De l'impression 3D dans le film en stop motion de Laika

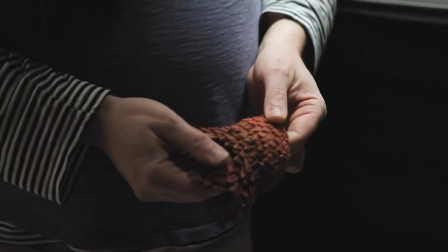4:06 But that said, when an object is made of something, but it's supposed to be something else, ensuring that it doesn't look like that material is something that we dial in, and that has its own complexity.
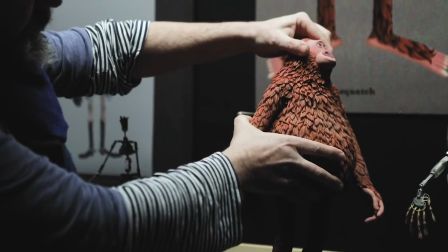4:19 I mean, if we look at Link, for example, he has all those fur pieces. Well, he has a kind of a rubber suit, if you like,
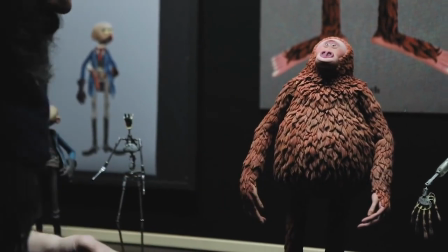4:27 for the main part, and if those fur pieces kind of fold or buckle,
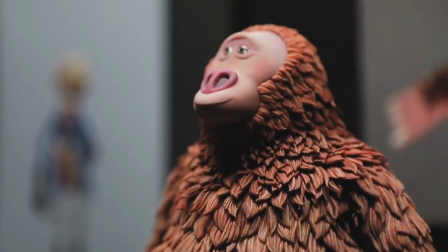4:33 then that destroys the illusion and that destroys the performance. So even something as simple as that, to actually arrive at and then put in place for mass manufacture, because that's something we also have to consider quite deeply,
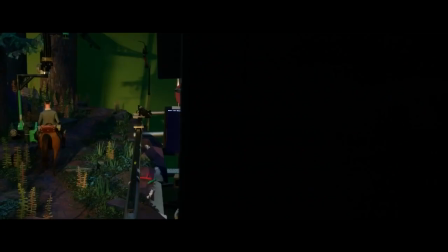4:48 is really something. Yeah. I believe stop motion is still relevant because it really is
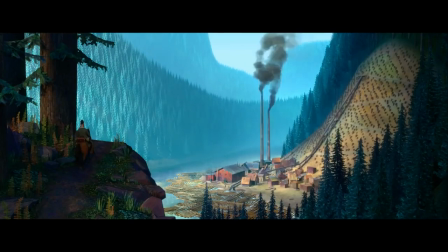4:56 the quintessence of what filmmaking is, and that is, to me, it's real light on real objects.
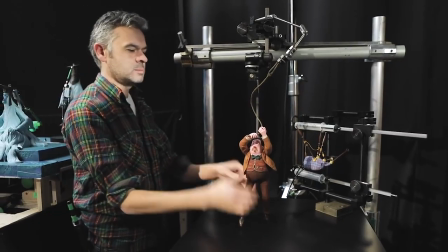5:02 From an aesthetic point of view, there is something about the tactility of stop motion that makes it compelling.
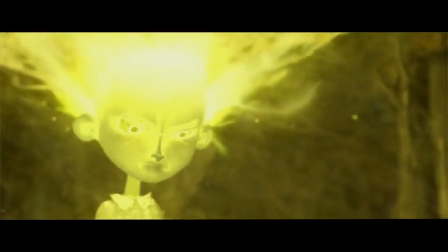5:10 When we did Paranorman, Angry Aggie, the spirit girl at the end,
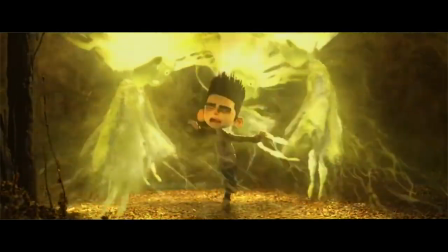5:15 and she was a combination of a stop motion puppet, and she had a CG dress, and her facial animation was 2D.
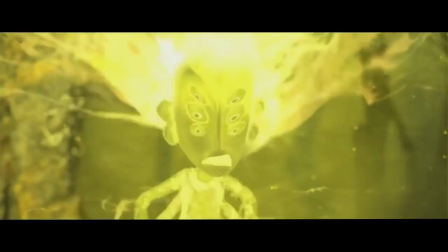5:23 So she was a real hybrid. And I remember sitting with people and they couldn't quite work out what it was that they were looking at.
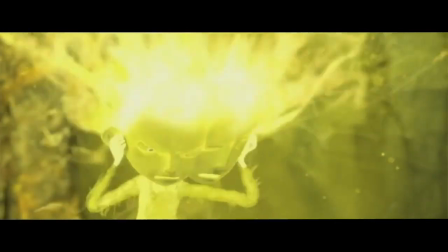5:30 Was it a puppet? Wasn't it? That's what I like, is when people are kind of riveted to this image on screen and they're not quite sure how we did it. And there's something magical about that. I am not a stop motion purist.
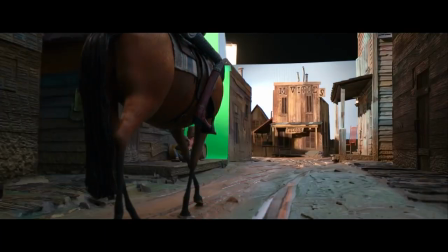5:43 I love stop motion, I embrace it. I think it's my favorite medium.
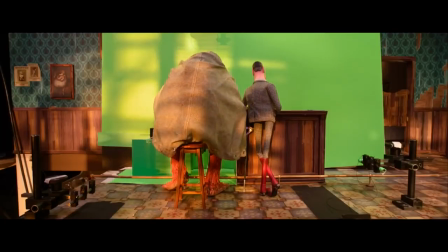5:50 But in the end, what I want to do is put an image on screen that looks the best it possibly can.
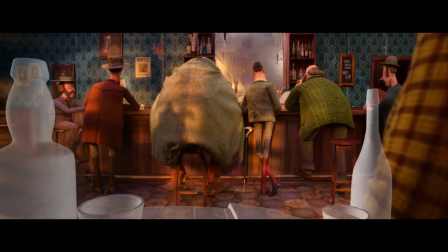5:57 And really, filmmaking, certainly of this kind, is telling a story.
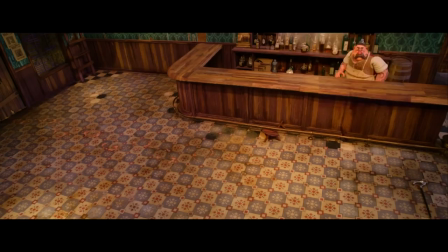6:01 And the hope is that you have an audience of people who are compelled by the characters,
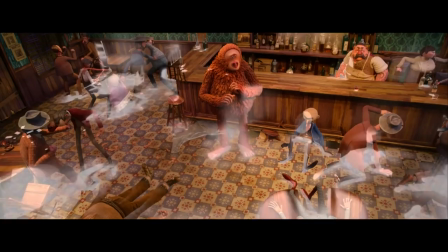6:07 care about the characters, and are sucked into that story. And I certainly don't want the artifice to take them back out the story again.
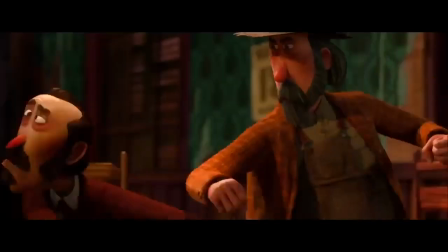6:15 That is a valid artistic decision to make. You can do that by all means.
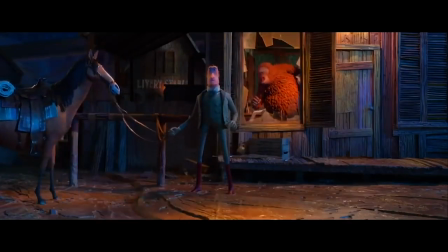6:20 I love movies that do that. But for me, that's not what we're trying to do.
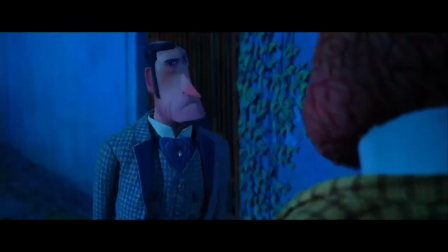6:25 We're trying to tell a story and use whatever means possible to get the best image in front
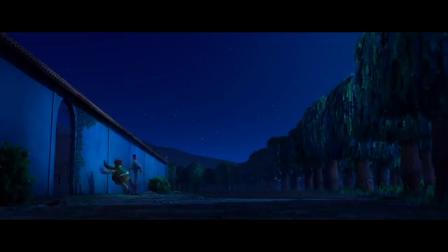6:30 of the audience. Bravo. Thank you.